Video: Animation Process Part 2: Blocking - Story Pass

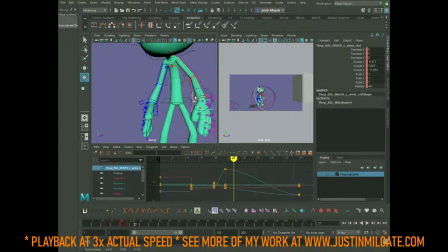743s
So right now I've got his starting pose turning into his run pose, because those are the first two major beats.
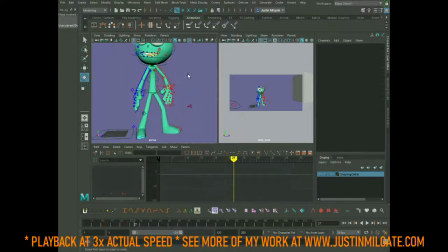759s
I'm spending quite a bit of time making sure that those two sections are looking good. I'm wanting the spine to have some contrasting actions, contrasting curves, so that
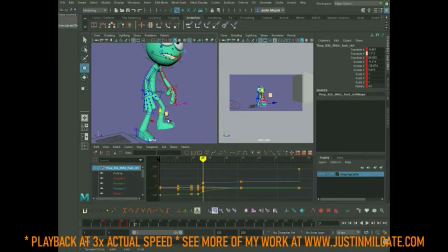778s
there's a little bit of interest later. So like right now, I'm keeping his spine forward and kind of like the first section where he's clapping,
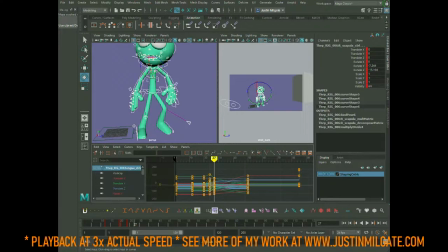793s
I tried to really push that leaning forward, because I'm gonna be doing this big action of his right arm coming up, and he's gonna do a big jump and wave to the camera.
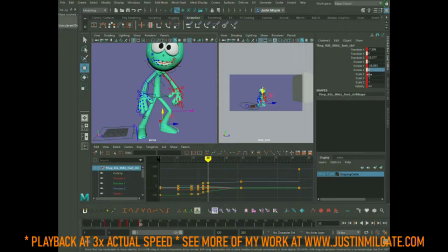811s
And so I know that I'm wanting to end with a curve towards screen right, so I'm trying to favor screen left a little bit more, so that there's that contrast in there.
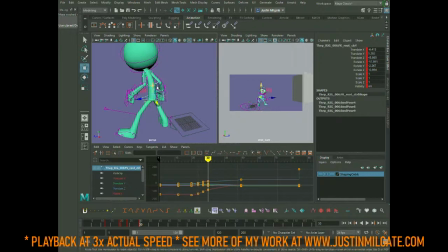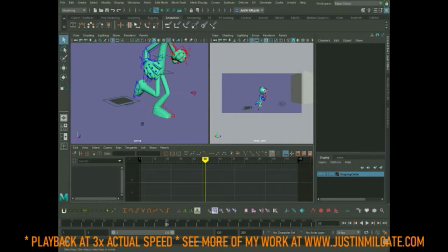My blocking workflow for this shot is closest to a pose-to-pose model,
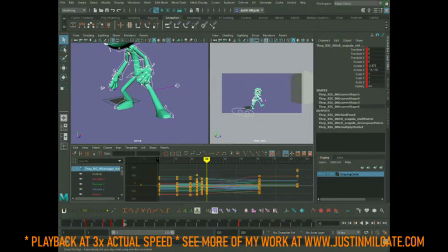860s
where, because I've already established poses using Sync Sketch and my video reference, I know the poses that I'm wanting to get my character into.
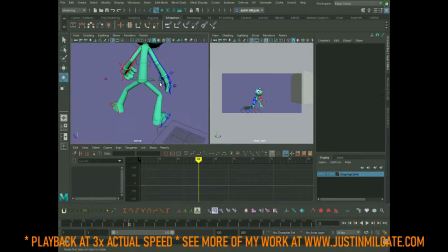873s
I know about when I'm wanting them to happen, and so it's lending itself really well to that style of pose-to-pose. I'd also say that
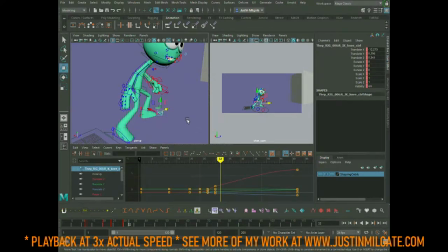890s
I probably have a few elements of a layered approach, where right now in this stage I'm really focused on
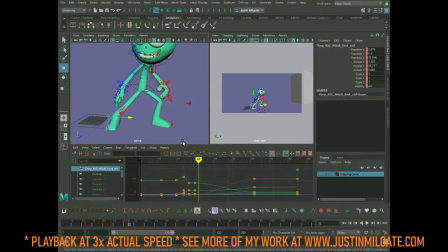906s
the rotations and translations of the cog, and just like the root control of the character, the spine, and how that's moving through space.
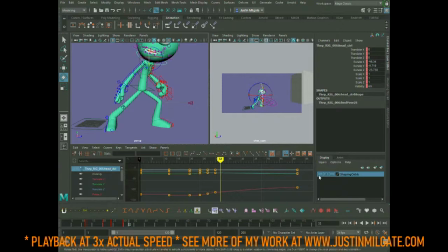926s
The other elements I'm a little bit looser with, and just as I continue to add breakdowns in my blocking, I refine the arms and legs that much more.
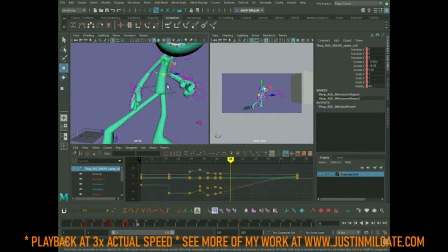948s
But at this early stage, the spine and that root control of the character are my major focus, and so in that way it's a little bit layered as well.
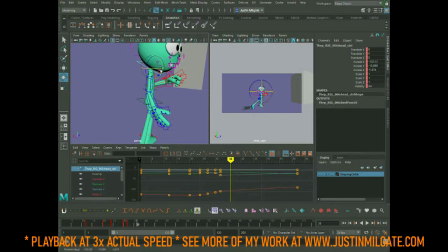964s
But because I've established my poses and what I want, I'm able to get very close with the arms and legs as well in this pass.
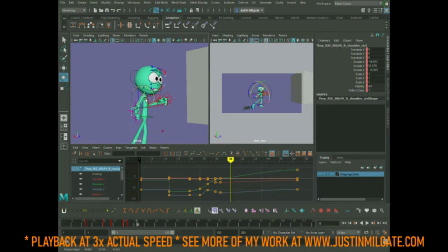981s
And it just helps speed up the process as I keep moving through it.